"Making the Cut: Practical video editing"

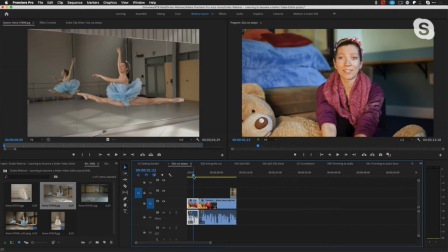16:33 So let me go ahead and play this, and you'll see there's a jump as she goes from one topic to another, because this was actually recorded, you know, much later in the day. So I needed to piece together these two different segments, and there's going to be a jump. You're from Crimea.
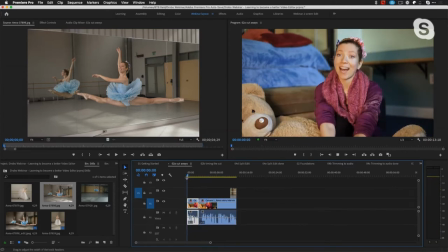16:49 I started dancing because And I'll play that a little bit more.
I'm Anna Russell. I'm a dancer from Crimea. I started dancing because in Russia...
So as you can see, there's quite a bit of a jump there, and I have a couple of ways to hide this.
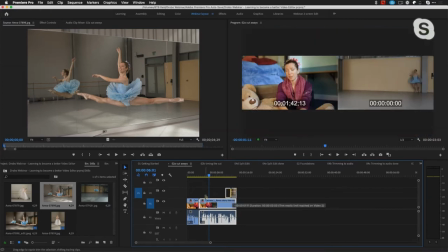17:05 I can try to hide it with the edit, and we'll look at that in just a moment. Or sometimes, you know, you're just going to throw in a piece of B-roll, or in this case, a still image.
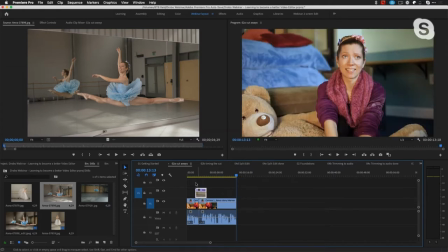17:13 And if I put that over the edit point, you'll notice that I'm not visually distracted.
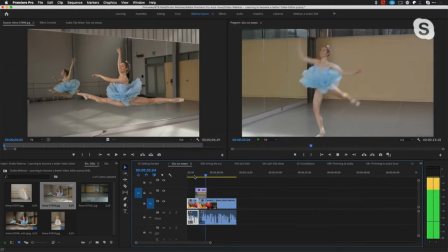17:20 From Crimea. I started dancing because...
And I have a choice for where I place this. I could do it over the two edits. I could even do it at the very start of the edit, because the whole point is as I cut, and I can bring this full screen here.
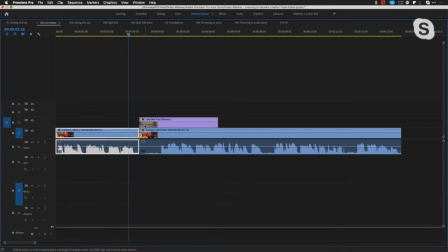17:36 Let's go ahead and do that. As long as I don't have it to the point where I'm seeing the edit, I can hide the edit. And some things to keep in mind as I would fine-tune or tweak this, you can see here just from the audio waveform that there's a little bit of dead space.
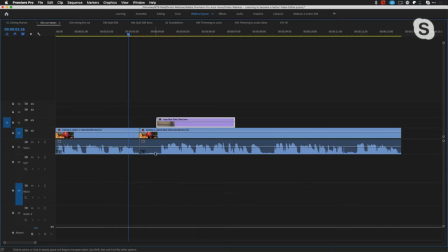17:52 And if I played this and listened to it, the pause is a little bit too much. Let me bring this back again so you can see the video as well as your audio.
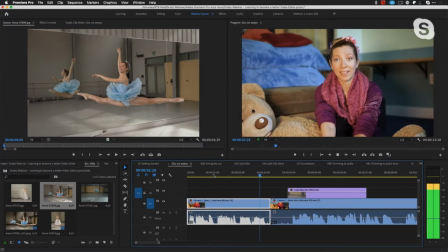18:01 I'm a dancer from Crimea. I started dancing.
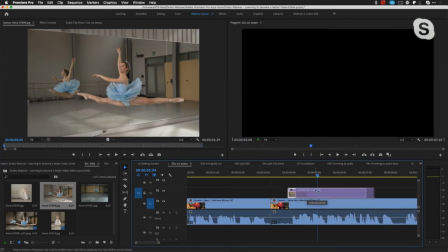18:06 So I want it to be there to be no pause. So the first thing I might do is trim this out.
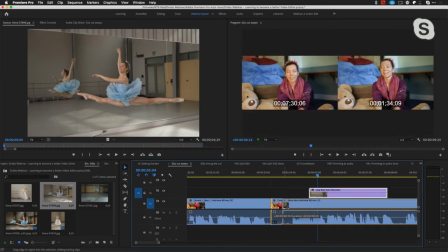18:12 And there's several ways to trim things. We're not going to actually go into the technical axis of trimming,
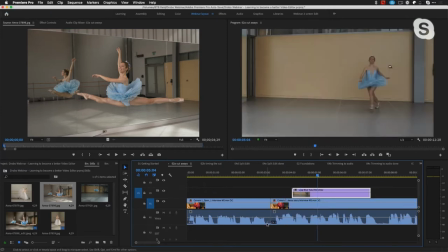18:16 but all I want you to look at is you can see that I'm tightening up the space between this one soundbite and the second soundbite. So now, even though visually,
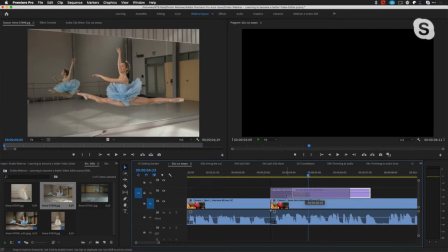18:28 you know, there's a jump, I can hide that very easily by knowing that there's B-roll.
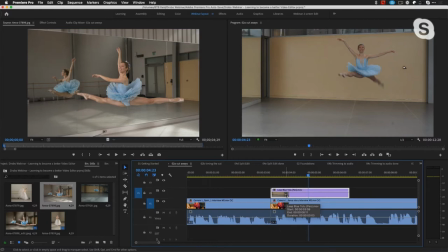18:33 And this goes back to what I was saying earlier, that sometimes if I know I'm going to need to tie something together, then I'm going to need to think about what can I cover that with. So in this case, you said, oh, let's find some shots of you, stills of you dancing, or record that, and I can cover that over. So the cutaway is your number one way that you can hide and edit. So the idea is that you cut it so that the narration or the voiceover or the interview is consistent,
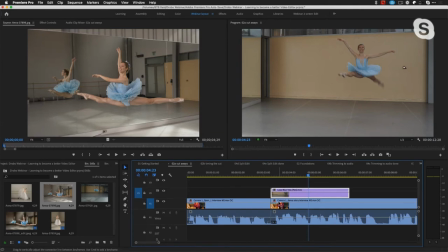18:57 and then you start tightening it and cleaning it up so that they don't notice there are edits.
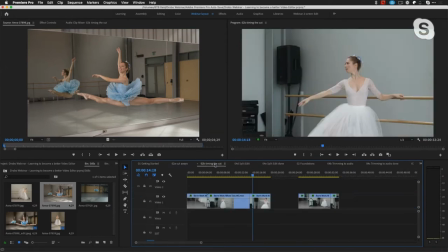19:02 I'm going to go ahead and jump ahead a second here, because I want to talk a little bit about general editing and timing. So I have a before and after.
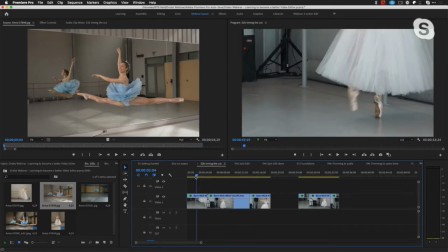19:17 So I knew I was going to cut together these three sequences.
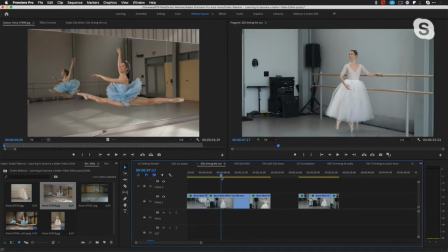19:19 I have her foot here, you know, moving, and then I have a wide shot, and I see I have the foot moving, and then she's going to turn around, and I like that. So that, in my mind, is a sequence that I want to cut.
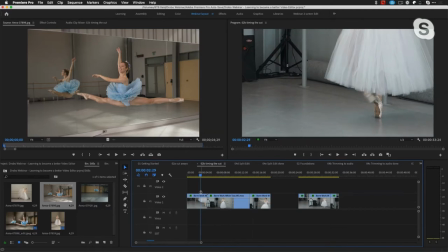19:30 And so I'll lay those down in the timeline, but then I need to time it and fine-tune it so that it goes smoothly. And again, you're making some aesthetic decisions here as you're editing.
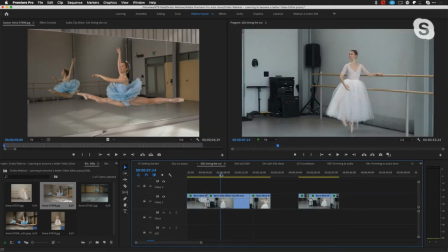19:41 For instance, I could have started with the wide shot to establish this and then gone into the close-up,
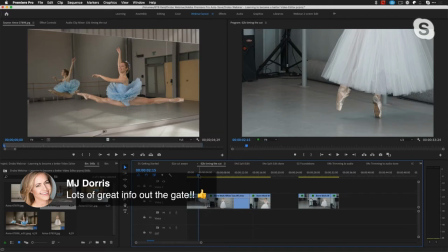19:47 but I was trying to create a little bit more mystery in the shot to make it a little more intriguing that the first thing they see are her feet, and it has yet to reveal what the rest of the shot is. So that first shot, or just what choice you put for the sequence of shot, is very important to start with.
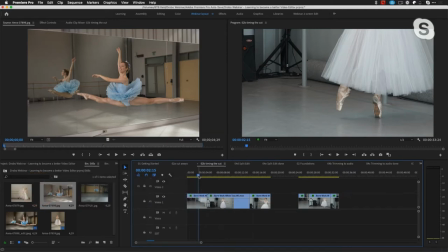20:03 So if I play this, you can see obviously that there's a lot of jumps.
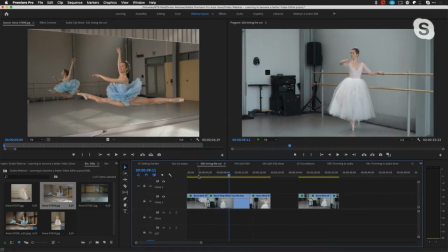20:12 There's a little movement on the camera. So what I want to do is I want to be able to tighten this up so I'm cutting on action. And that's the key thing. When you edit, you want to edit on a point of action, in this case, her foot moving, not a static shot. So because your eye is naturally drawn to movement.
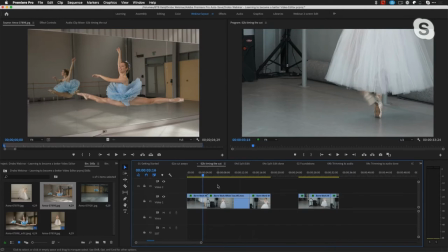20:30 So when I'm going here and I'm seeing the foot move, the next thing I'm going to look for in the next shot, whether it's consciously or subconsciously, is where the movement is.
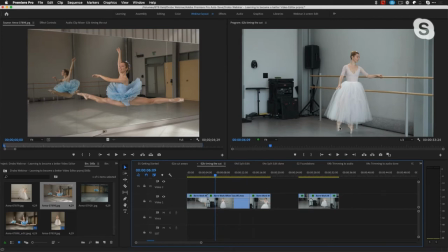20:39 And so there I have movement in her foot.